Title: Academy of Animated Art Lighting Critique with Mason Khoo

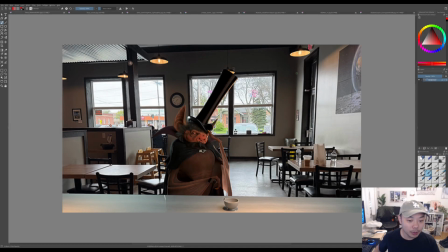[0:06]
Hey everybody, welcome back to another video. Today we're going to be doing some critiques, so let's jump in. This one's from Tessa on the Discord. I saw some older versions of this that you had, or an older version of this that you had.
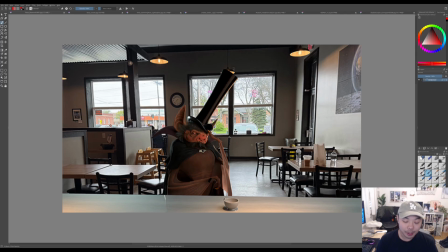[0:23]
And it's looking a lot better. I think the character feels like, value-wise, like they're fitting into the scene much better. Now, I think there's a couple things you could do to sort of make this integrate more.
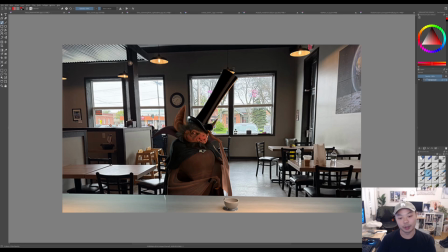[0:39]
I think, look at what's going on with the general lighting of the background, how overpowering this window light is coming from the outside. Generally, like even this overcast lighting, practical sources like these lamps are going to have a hard time fighting against
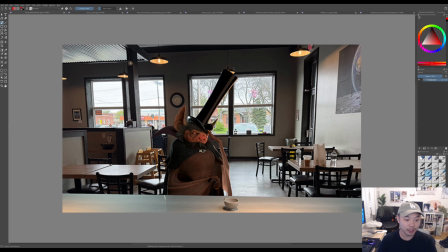[1:00]
this, huge source of light. And you can see, on everything in this scene, like you can barely feel this warm light at all. You feel it over here on the wall, but as you get further away, you don't feel it quite as much.
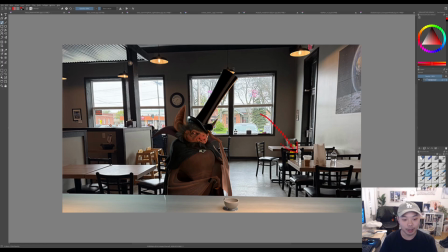[1:17]
Most of it is that, like, hard, or soft, actually, soft, really bright, overcast light coming in through the windows. So, I think in order to get your character to fit more into the scene, it needs to be reflective of that.
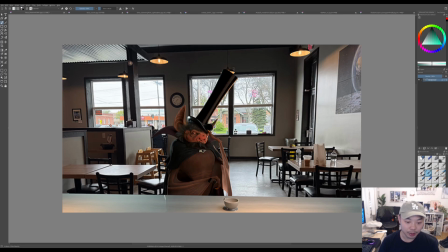[1:36]
So the first thing I would say is probably, you want to feel much more of that influence of the sun, or the sky, I mean, as a wrap around the character.
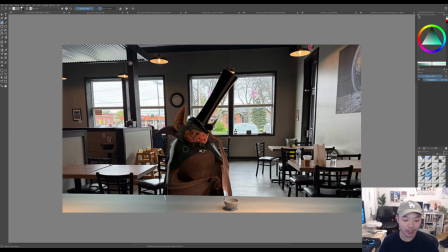[1:53]
So you have some already, but I think making that stronger would help a lot. Whoa, sorry. So yeah, you have some here, but I think you probably need this to be quite a bit stronger,
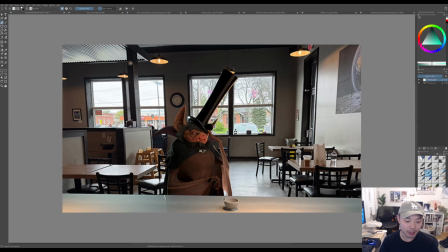[2:06]
especially if you look at how bright it is, in these areas. Making that sort of pop will help both integrate the character and also kind of separate him from the background.
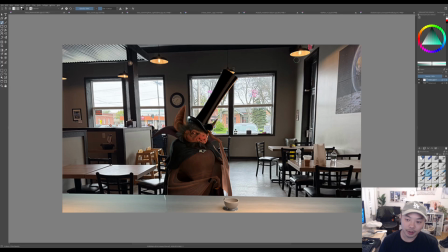[2:23]
I think the flip side of that is, these lights, I can tell you have one that's motivating this spotlight that's supposedly overhead coming down.
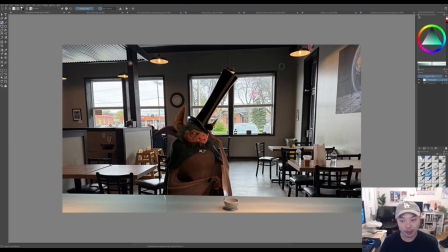[2:36]
I do think the character is feeling a little bit like it's getting hit by too much warm light here. So it's the temperature of the light that's hitting him. The temperature seems right, it's just the amount of it, and also the quality of it, right?
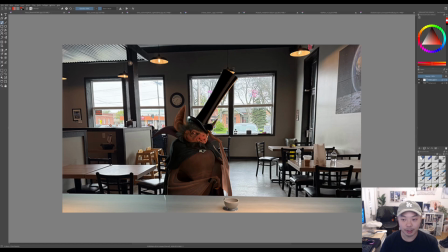[2:53]
So the smaller your light source, which is pretty small here because they're not diffused at all, they're just, looks like bulbs. The actual light source is going to be quite small, and it's not going to be as broad and as soft as you have the warm light hitting him here.
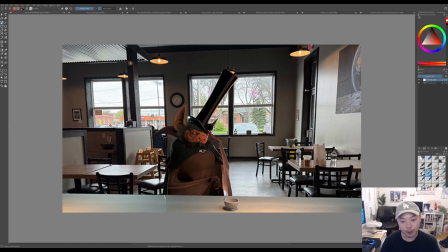[3:13]
I think, playing up more of the influence of the background backlight to rim him, and then getting some indirect ambient light from, this light bouncing off of the wall behind the camera, or however you want to justify it,
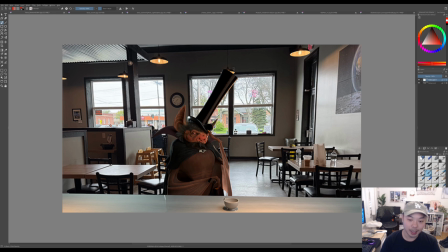[3:30]
and then getting, I think you can have some influence of these warm lights, but getting it to be tighter and, a harder source, a smaller source, I think would really help him feel like he's part of the environment.
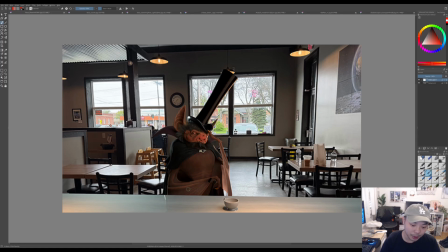[3:51]
And I think, maybe you can come a little bit darker on some of the downward facing planes, like, as his chest sort of rolls down here, maybe this gets a little bit darker.
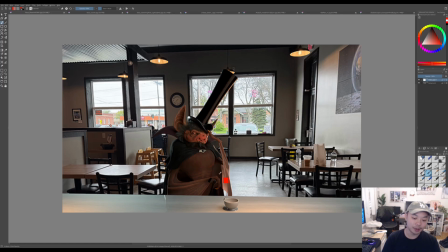[4:06]
In here, maybe it's slightly darker, just to sort of integrate him.